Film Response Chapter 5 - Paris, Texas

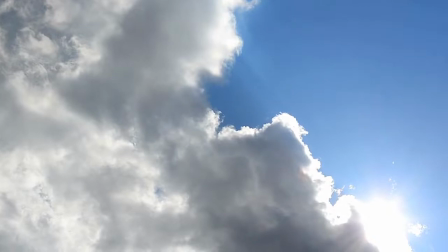0:00 Imagine yourself walking through a desert. You haven't had water in what feels like decades, and the hot sun is beating down on you like a cruel, persistent drum.
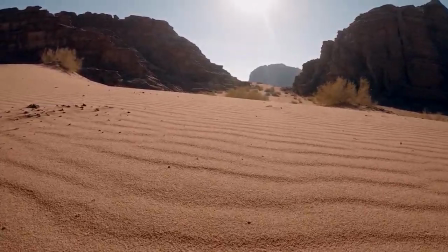0:09 The landscape seems to stretch on for miles, and with each step you take, you feel your body ache under the infinite heat.
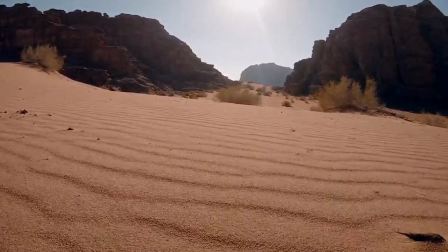0:16 Listen to the sounds of the sand crunching under your feet, or the call of birds flying overhead.
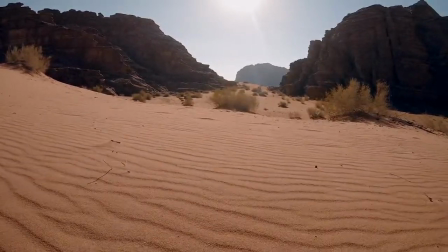0:22 Can you hear them? Can you feel the heat? Can you see the desert?
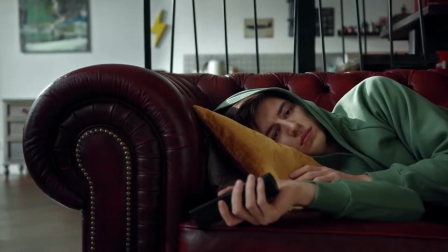0:27 When creating a scenario like that, you have to choose just the right combination of elements to catch your audience's fickle attention.
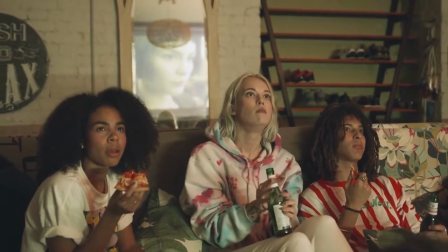0:33 The goal of all creatives is to pull you into the world of their story, be it on paper or on the screen. One film that does this skillfully is Paris, Texas, a 1984 film created by director Wim Wenders and cinematographer Robbie Mueller.
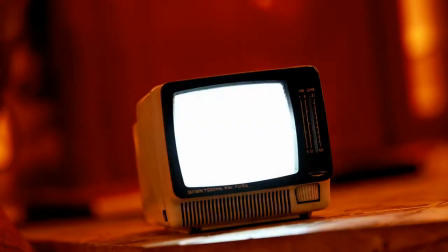0:48 Through their masterful approach to mise-en-scène, viewers of this movie are immersed in the lives and experiences of its characters.
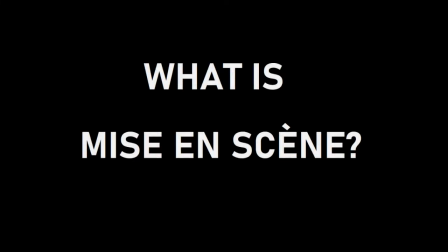0:57 But what exactly is mise-en-scène? Well, this French phrase, literally meaning placed in the scene,
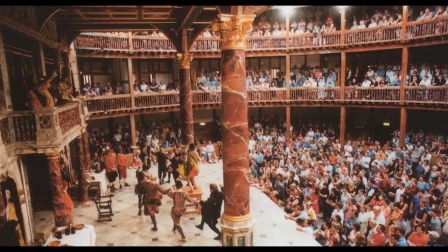1:04 originates from the world of theater as an expression for setting, lighting, costumes, and other factors all present on the stage.
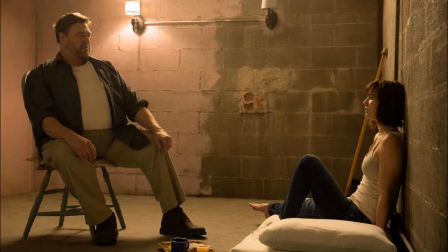1:12 Nowadays, it's a catch-all term for anything relating to staging in a film. According to Chapter 5, page 154 of our beloved textbook,
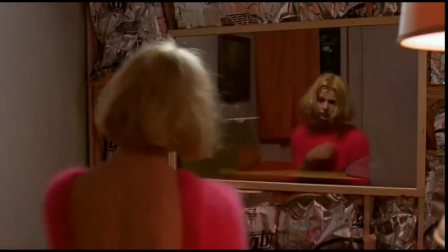1:20 mise-en-scène is everything we see in every shot, every object, every person,
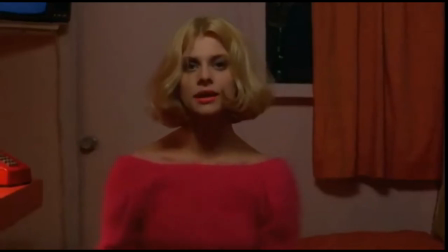1:25 everything about their surroundings, and how each of these components is arranged, illuminated,
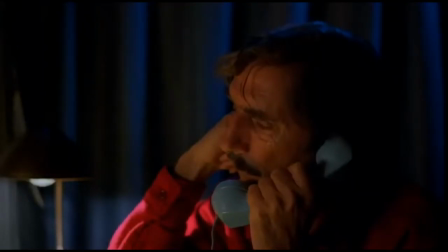1:30 and moved around. The majority of the things you see on screen have been meticulously planned by the director and/or cinematographer.
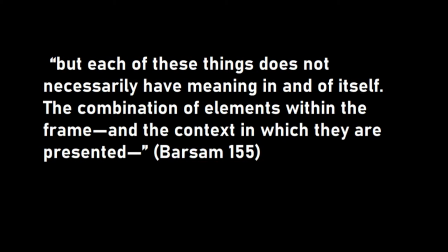1:37 Everything put into a shot or scene has a purpose, but each of these things does not necessarily have meaning in and of itself. The combination of elements within the frame and the context in which they are presented helps contribute to a shot or scene's meaning.
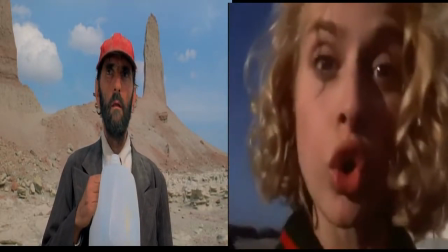1:52 Let's look at two scenes from Paris, Texas to see how the director utilized the elements of mise-en-scène to tell Travis's story.
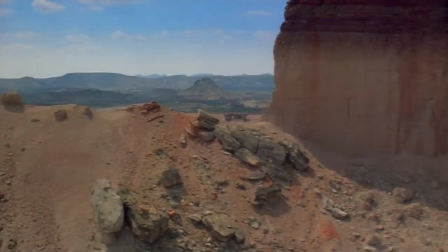2:03 We'll start at the beginning of the film with its very first scene.
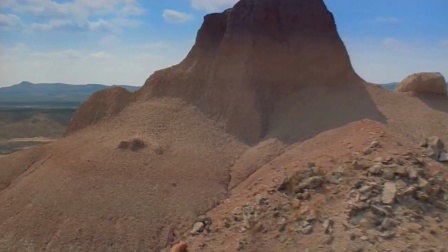2:06 It opens with an aerial establishing shot of the desert, eventually panning over to Travis wandering aimlessly through the seemingly never-ending landscape.
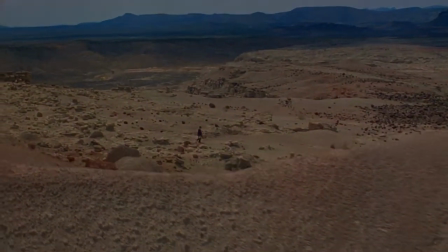2:14 This incredibly open framing gives a massive sense of space to this scene,
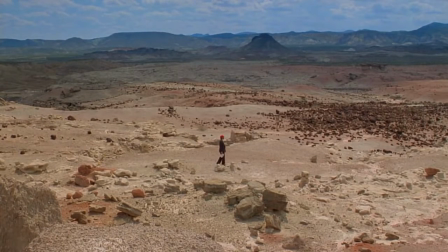2:19 highlighting the isolation Travis has grown accustomed to over the 4 years since his disappearance.
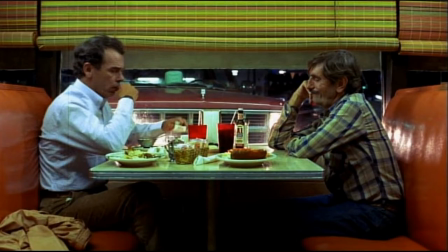2:24 Multiple locations in the film are empty, quiet spaces like stations, diners, and open highways.
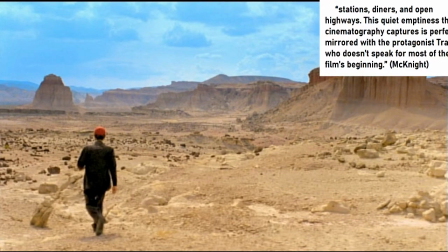2:30 This quiet emptiness the cinematography captures is perfectly mirrored with the protagonist, who doesn't speak for most of the film's beginning.
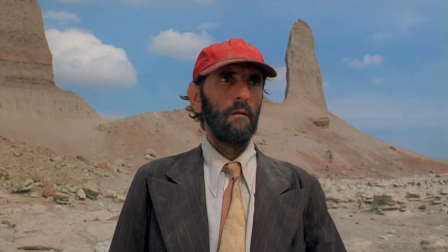2:38 Interspersed through these shots of open framing are occasional close-ups of Travis that reveal to the viewers his disheveled appearance and closed-off, silent mannerisms.
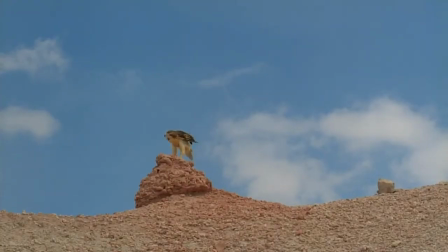2:47 When our protagonist appears, he seems lost.
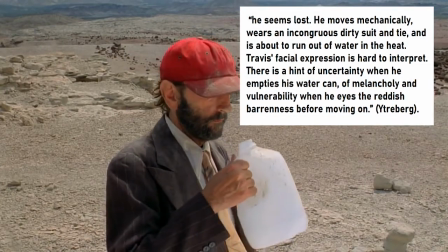2:50 He moves mechanically, wears an incongruous, dirty suit and tie, and is about to run out of water in the heat.
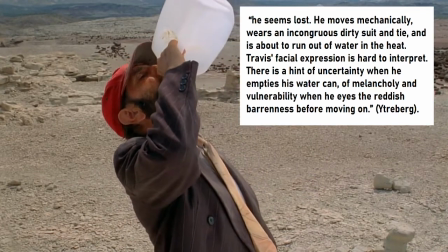2:56 Travis's facial expression is hard to interpret.
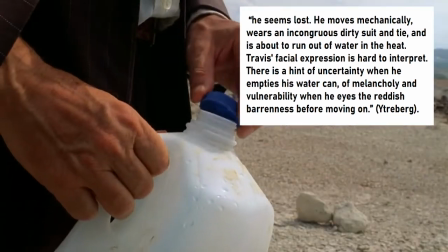2:58 There is a hint of uncertainty when he empties his water can, of melancholy and vulnerability when he eyes the reddish barrenness before moving on.
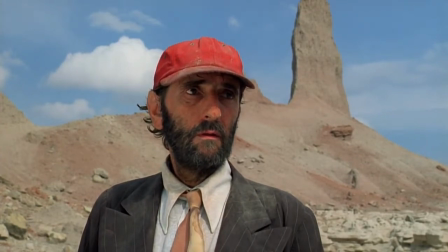3:06 The harsh browns and blues of the scene brightly contrast the bold red of Travis's hat and give the scene a surreal atmosphere,
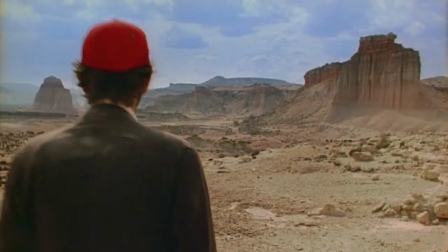3:14 perhaps allowing the audience to peek into the fugue state of his mind.
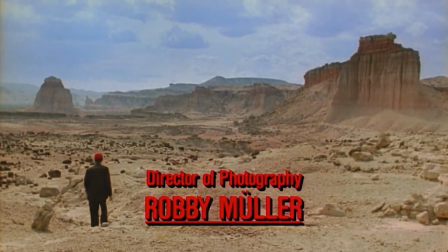3:17 These vivid colors, alongside the open framing of the desert scene, draw the audience into the plot of the movie in the first few minutes alone. Now let's compare this scene to the home movie Travis watches after being reunited with his son Hunter.
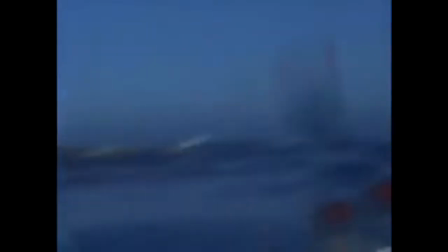3:32 It showcases a typical summer holiday of two couples traveling together, along with a small boy.
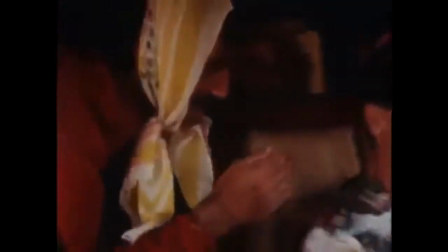3:38 The couples in question are Travis and his former wife Jane, alongside his brother Walt and his wife Anne.
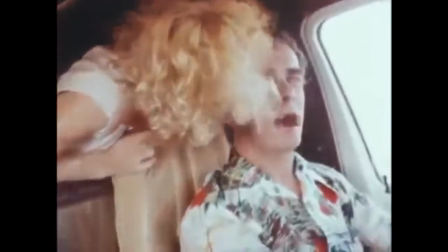3:43 As we watch the film, we hear the soft sounds of the projector mixed with a sweet, melancholy Mexican tune.
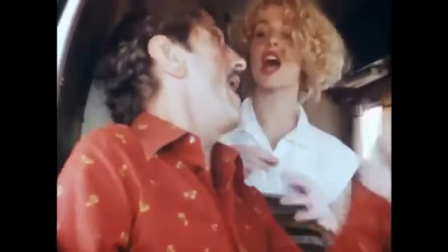3:50 By only including these two elements in the sound design, where the sound of voices and cars in the ocean could have been,
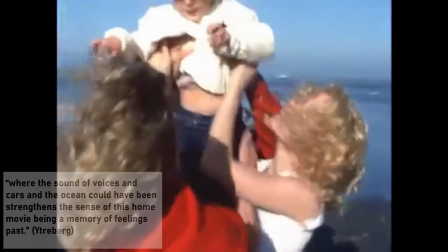3:57 strengthens the scene of this home movie being a memory of feelings past.
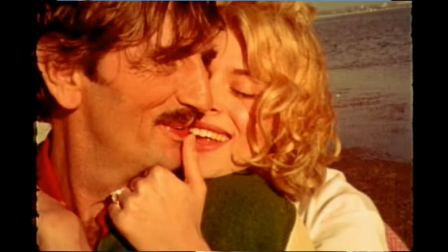4:01 As opposed to the vividness of the earlier scene, the colors are faded and warm with fuzzy contours.